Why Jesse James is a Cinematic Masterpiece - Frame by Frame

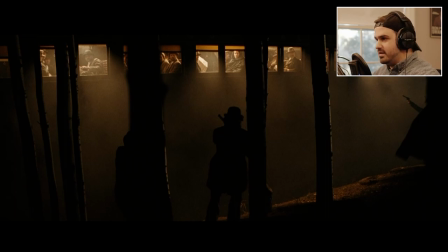[8:54]
right I'm gonna stop right there yeah absolutely amazing scene gets you every time but uh like I said the previous scene gets us into the psyche of Jesse and then this is getting us into the myth of Jesse which is really really key here so if we if we run through this scene
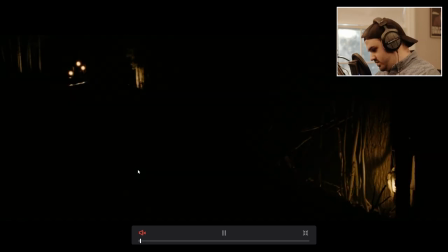[9:10]
quickly just mute it right here go
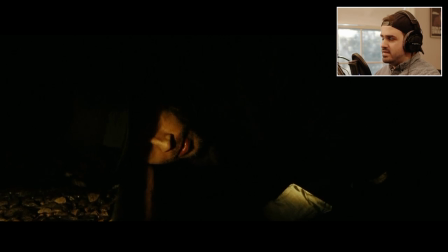[9:17]
up a little bit so they're just doing all these little key things to get you into the character
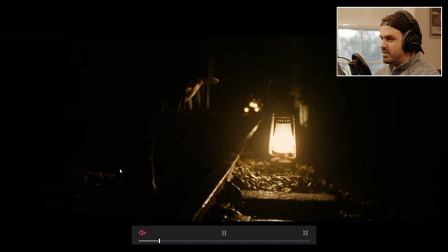[9:22]
you may have noticed already that pretty much the in this entire scene was lit
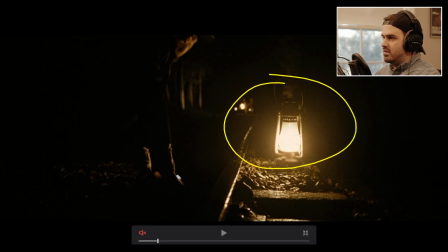[9:28]
by these lanterns right here um and you'll see like there's more spots them out here pretty much most of the gang members in the scene are carrying lanterns on them that are enveloping the scene i assume that they had
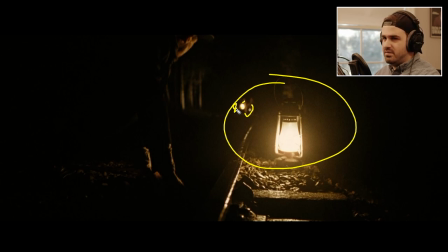[9:42]
some type of practical bulbs that they that they replaced these lanterns with because they wouldn't be using um old lanterns like this they wouldn't be this bright on camera because um if you look at the specs on the film which you can look up on um there's a site called shot on
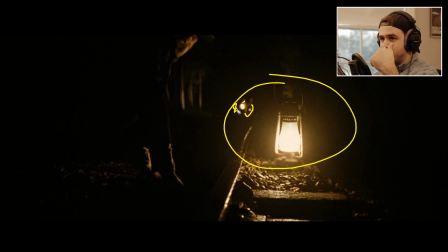[9:56]
what and you can just search most films and it'll pop up and tells you everything but what I found on that site is it says that this film was shot on Kodak Vision 2 which is 100T ISO, 200T ISO and 500T ISO I assume maybe the scene was the one with the highest ISO so maybe they're only working with 500T ASA or
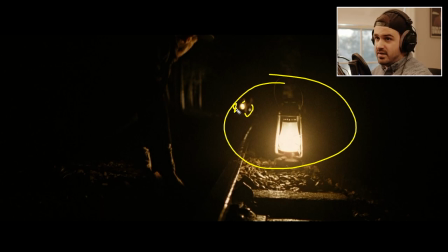[10:16]
ISO that's just the film stock so they're working with tungsten stock so that means that if this bulb was at tungsten if it was at 3200 kelvin it would appear white so these bulbs have to be even warmer
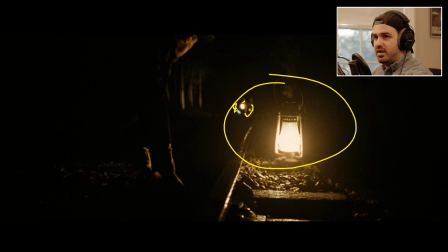[10:31]
than that so these could be like 2000 kelvin or 2500 kelvin to just get a slight warmth on screen um because i'm not sure if they use any daylight stocks they probably didn't but from what i looked at in imdb and shot on what um
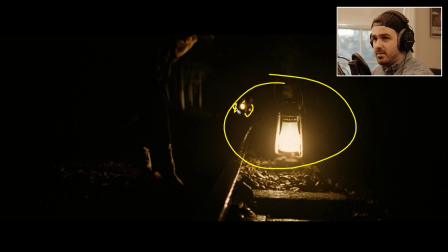[10:46]
it appears that they only use tungsten which is quite staggering to be honest because most of this film is enveloped in like warm warm tones and Warm lanterns and warm practical lights pretty much everywhere. So All right, so let's move up ahead on this Get rid of that
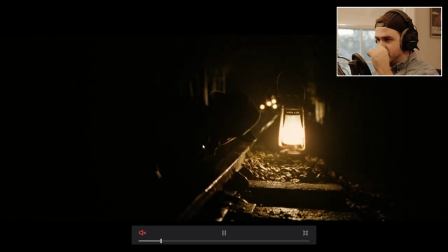[11:05]
So he puts his head up to the the railing
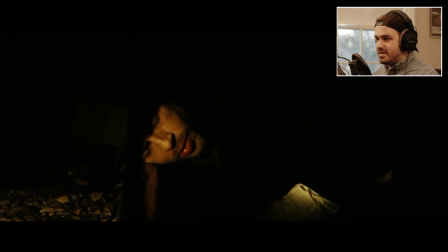[11:08]
Just kind of like build a myth of Jesse James like he's just listening for the train because this is the train robbery scene
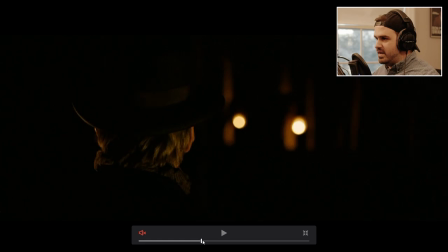[11:17]
But we get to the like this the train coming in and all these guys their lantern set up
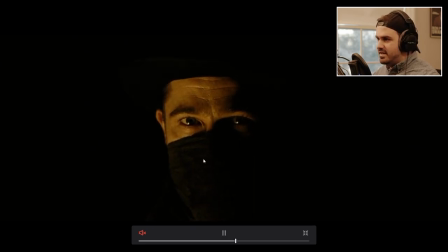[11:23]
and And I just love these shots like this where it just, the camera just kind of pushes in slow right onto the character. You see this all the time in Roger Deakins films. He always has these slow dolly shots on people's faces in key scenes.
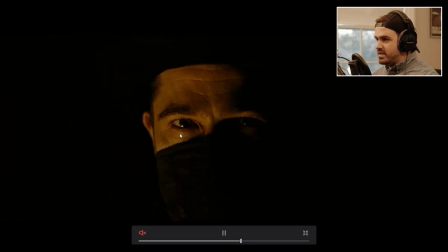[11:39]
And you'll notice too, like, even the light on his face, it's not flickering that much. So that probably tells me that it's probably more of a modern bulb, to be honest.
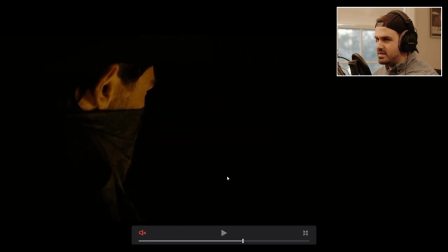[11:50]
Like the little flicker here and there, that's probably attached to like a dimmer box or something. someone's like pushing it up and down or something because there's no way they would have been able to get the scene done with um old time bulbs so then the train comes in and this shot is
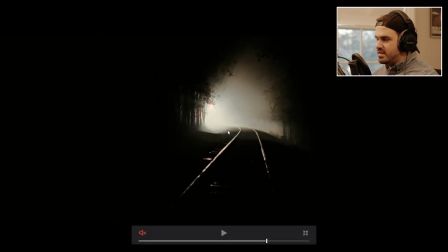[12:07]
just absolutely staggering um they talk about this this shot in uh roger deacon's podcast you guys should check it out it's a good companion piece to this video i mean you're hearing it from the man himself but uh roger deacons has a podcast where he gets interviewed by greg frazier who's another dp
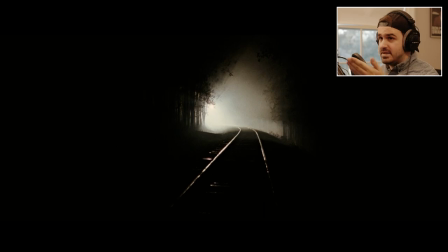[12:23]
and early in the podcast this is like one of the first scenes they start talking about
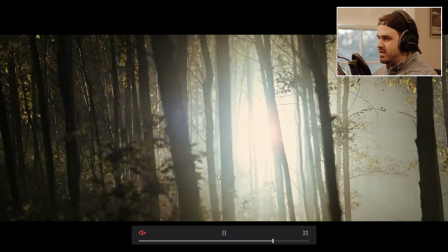[12:30]
and roger deacons mentions he even gets emotional thinking about this scene because this is one of the one of the scenes he's most proud of to be honest working with andrew dominic on this
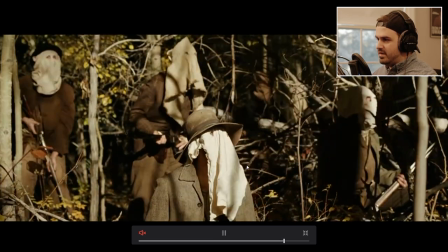[12:41]
and they must add a massive for no uh lens not lens on my bed light right
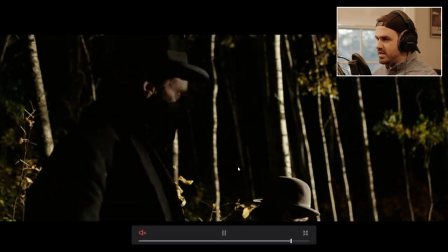[12:47]
on the front of the train and they mentioned in the podcast that this was shot on a stage and i think england